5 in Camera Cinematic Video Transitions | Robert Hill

What is up everyone? Today I'm going to be teaching you how to do 5 in-camera transitions that make your cinematics that much better, and you can use it for really any type of video you want. So let's stop talking about it and get right into the video.
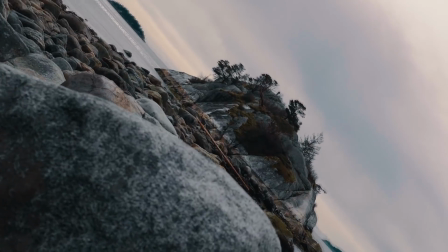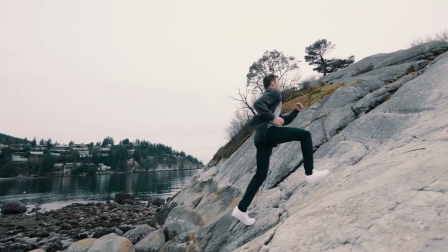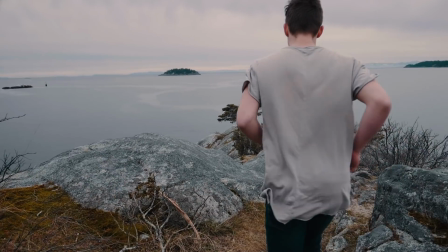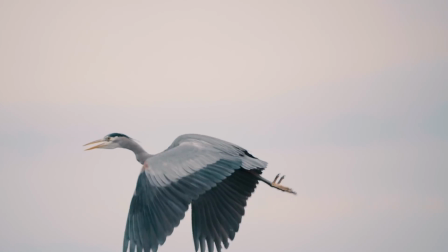So what you guys just saw was the cinematic edit that I did at Whitecliff for this video to kind of debut how to actually get these transitions and what they actually look like in an edit itself. So first off, one of the transitions that I used in this video is called a pan. So for the pan transition, you have 2 different scenes that you want to connect with a pan.
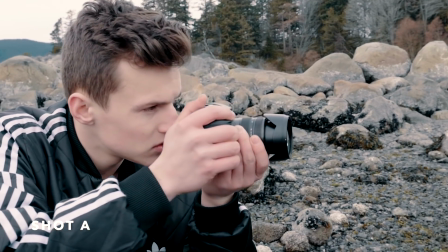1:29 By sweeping from left to right or the opposite direction,
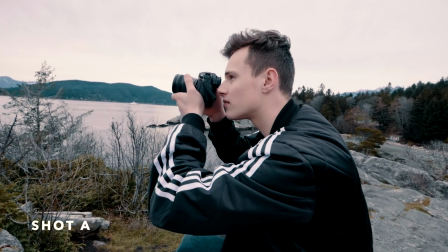1:33 you get this seamless transition from your first segment to your second, just like this.
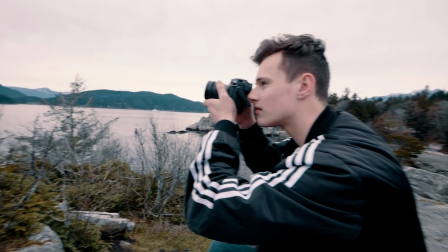1:39 And to combine these 2 clips even better, you can just add a simple crossfade transition. For the second in-camera transition, it's something I use quite often, and it's called a fade to black. So you point your camera, have one object in front of it, have your camera go in front of that object. On your second shot, come back out of an object very close up to it.
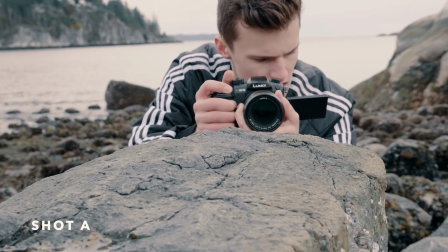2:04 For example, in shot A, I use this rock to fade and cover the front of the camera and then come out of the tree,
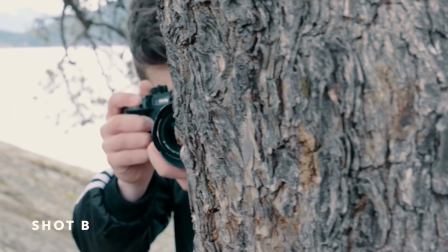2:13 connecting the 2 and making a very seamless transition.
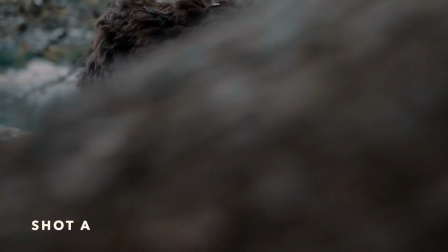2:17 This is where I use it in the cinematic edit, and with a simple crossfade, it goes seamlessly together. So basically it just covers the screen, making it black, so it's really just this action with an object. For the third in-camera transition, it's called a shake blur, where you literally just shake your camera back and forth like this to get this blur effect.
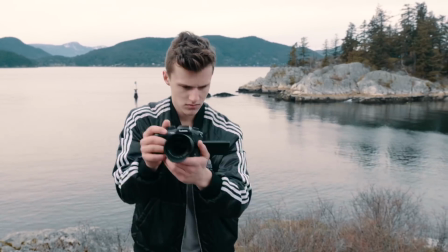2:43 So as you see, it kind of looks ridiculous when you do it, but when you put it into a video, it kind of ties it in very nicely.
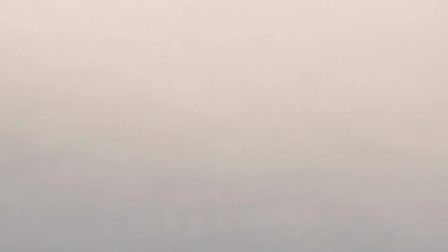2:50 It's a small effect that you use for a split second, and it can really change it.
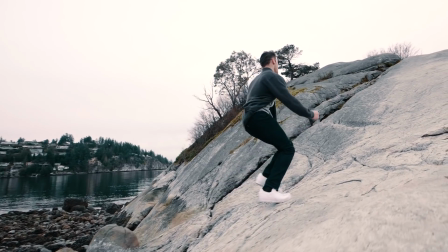2:55 I didn't use it too much in this edit, but here is an example from my past edit with Jenn Im.
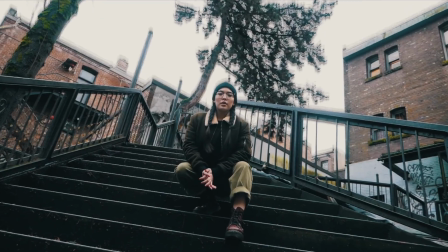3:03 If you'd like to see more of that video, you can actually check it out on either mine or Jen's channel. Link will be in the description. Blur effect, and you put it in your edit for a split second, not even half a second, and it just really seamlessly gives your clip this very realistic motion blur instead of doing it in post with a transition. So for the 4th in-camera transition, it's called a fade to white. So just like the black, it's going to be going with something white.
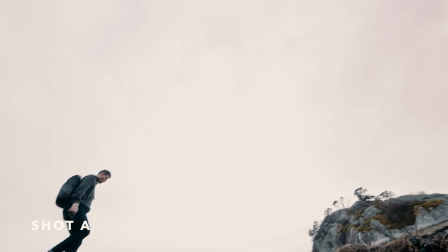3:37 For example, in this shot, I have Tristan walk, pan to the sky, and then come down to the bird.
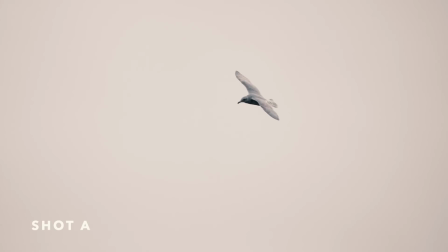3:43 And I do it also with the boat transition.
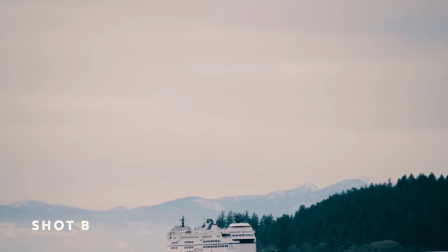3:46 And basically you just you can simply pan up, down, it doesn't really matter how you pan.
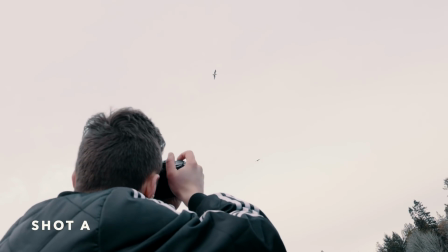3:52 It's getting your object in center frame and then ending or beginning the clip in the white. So for the 5th in-camera transition, it's very, very simple.